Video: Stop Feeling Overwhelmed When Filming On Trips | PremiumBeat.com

Okay, so I'm doing something a little bit different today. I got my buddy Jordan, he's operating the camera. I'm wearing a lav. This is completely different. First of all, just let me know if this is something that you guys like. Write that in the comment section below. Kind of different from being like a vlog.
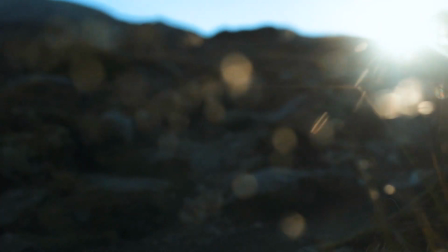Instead, I'm gonna give you kind of a walkthrough of how to shoot something when you get to a location.
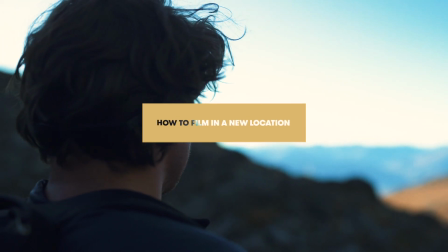I know personally when I get to certain places, all these ideas start spinning through my head, and when I started shooting and when I started doing a lot of travel videography, I would get to a location and I would get trigger happy.
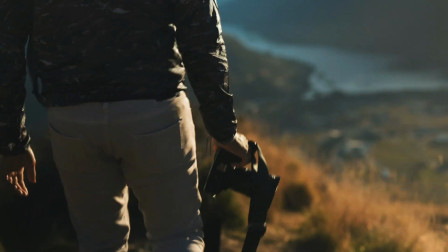I would start filming a bunch of different things thinking like, oh, I need this, I need that, you're gonna shoot this,
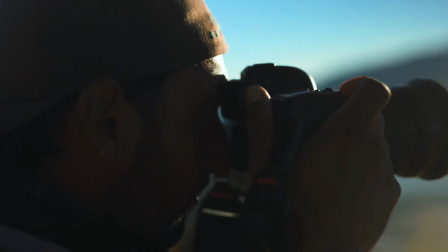and you start filming in a bunch of different areas, but then when you get into post-production, you have too much footage, and at the end of the day, you might not actually have the coverage that you need.
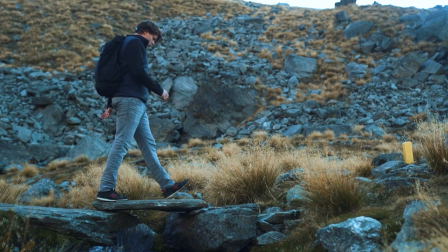So I want to talk about my sort of shooting process. At the end of the day, there's no point on going to a location, filming too much coverage and not using it. You're wasting hard drive space, you're wasting your time, and you're extracting it from being in a beautiful location. So the first thing I want to talk about is when you arrive to a place like this, the first thing that you're going to notice is the fact that it is big, it's expansive. So when I come in, I'll sort of just start to walk around. I'll start looking at the different things within the landscape.
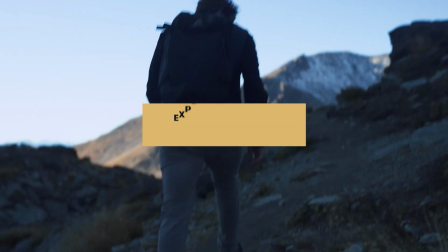So I utilize probably the first 10 to 15 minutes when I get to any sort of spot and I just experience it.
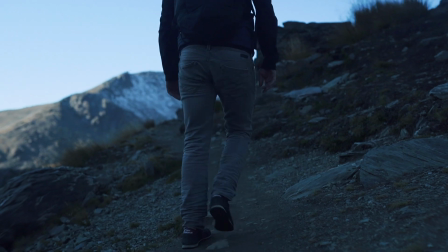So if you notice with where we're at, there's lots of rocks, there's a stream over here, and I just sort of do a quick scout. The second thing that I do when I get to a location is I take the drone out.
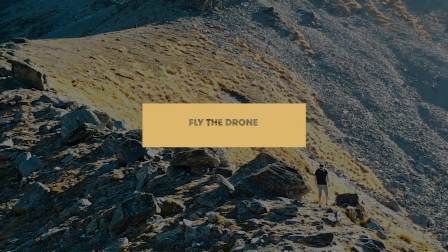The reason why I take my drone out within the first 10-15 minutes is it's a great way to scout a location,
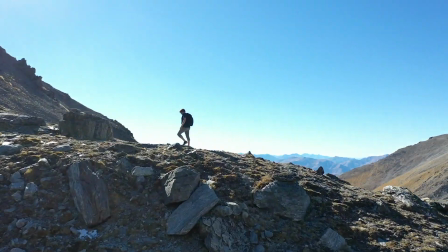and also if you're going to somewhere that's a little bit touristy, and let's say you did a hike to try and get there before anybody else,
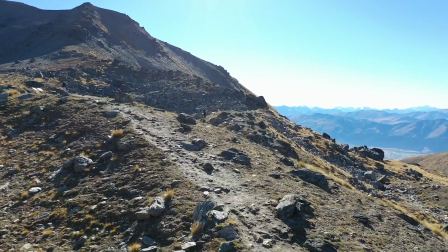you're putting your drone up before other videographers are putting theirs up, you're getting the shots without other people within it, and again, you're getting a good scout of everything.
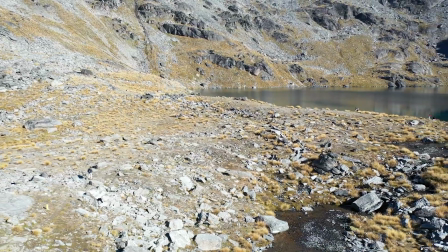So maybe you find like a lake off in the distance that you didn't see from your hike. I like to get about 3 to 4 wide shots that are a bit diverse.
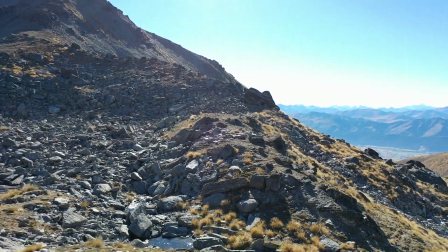So with this location specifically, I was able to capture this nice, big, wide, expansive.
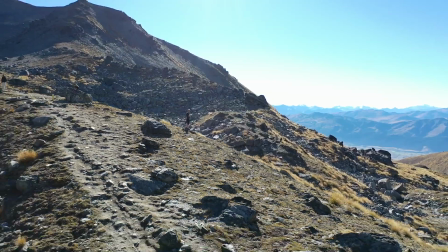I was able to just get some detail shots, but then I also got one that told a bit of story. That's where this gets important, is implementing story within the coverage that you're capturing.
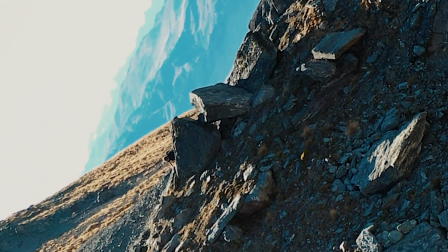So I got a shot of my buddy Jordan, the guy who's filming this right now, climbing up the hill.
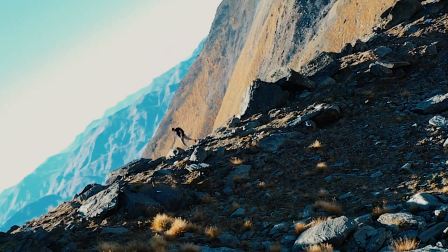So that is useful for me as a storyteller because it at least explains something rather than just ambient shots or shots of nature.
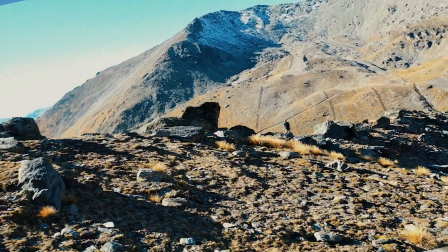It's a climb up of a mountain, and luckily there's metaphors and stuff in that we won't go too far into. So within my scout and within doing like the quick drone fly, I noticed this like nice little stream here,
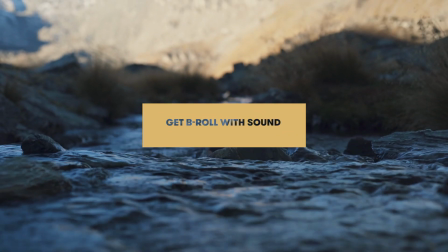and it's important to have coverage that has some sort of auditory cues to it, because for me as an editor, I love having audio that can sort of motivate it. So this stream, obviously you can hear the audio.
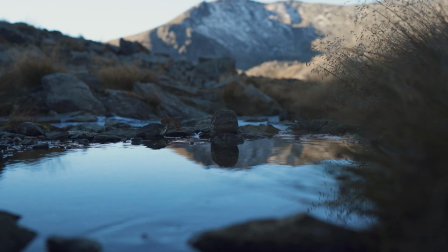So when you see it in like a sort of B-roll sequence, like the one you saw introing this, that shows you the essence.
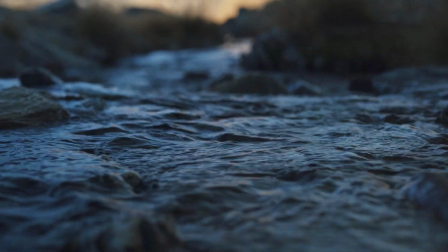You hear the sound of the stream. So I would capture maybe 2 to 3 close-ups of that. Maybe not a medium. I kind of like the way it looks up as a close-up. So what we'll do is let's go down, we'll go catch it. With each spot that you get, shoot your one primary detail shot that will kind of explain that area. So again, since this water gives me a nice auditory cue, I'll film a little bit by here,
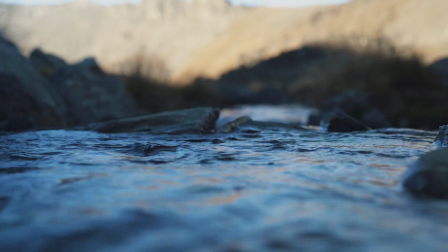and I'll get like maybe one like primary and then 2 to 3 backups. And then I'll move on to another spot. Now, a couple other areas that really explain this location super well is the rocks.
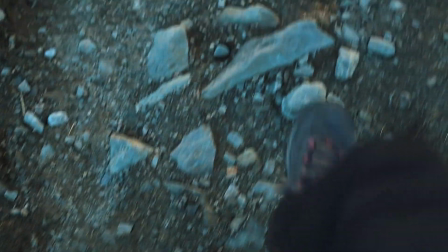I love the rocks, so I would probably capture another close-up of the rocks within this area.
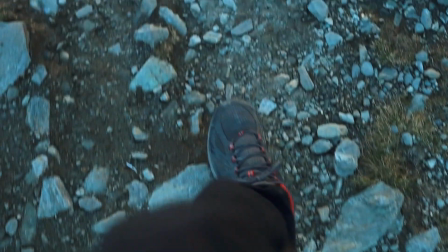And the reason why I like the rocks and get a close-up of those is because of the detail that they present. They explain this area very, very well. And so with any sort of close-ups that you capture, this is like within narrative as well, it means something.
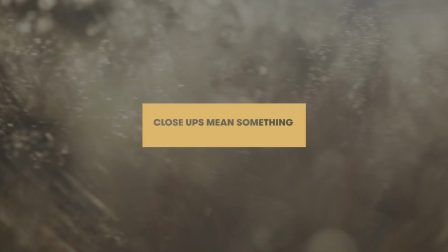When an audience sees a close-up of something, they remember it. And personally, when I walked up here, the thing I saw the most of was these rocks. So I'll capture maybe 2 to 3 close-up of the rocks because I know that explains the location perfectly.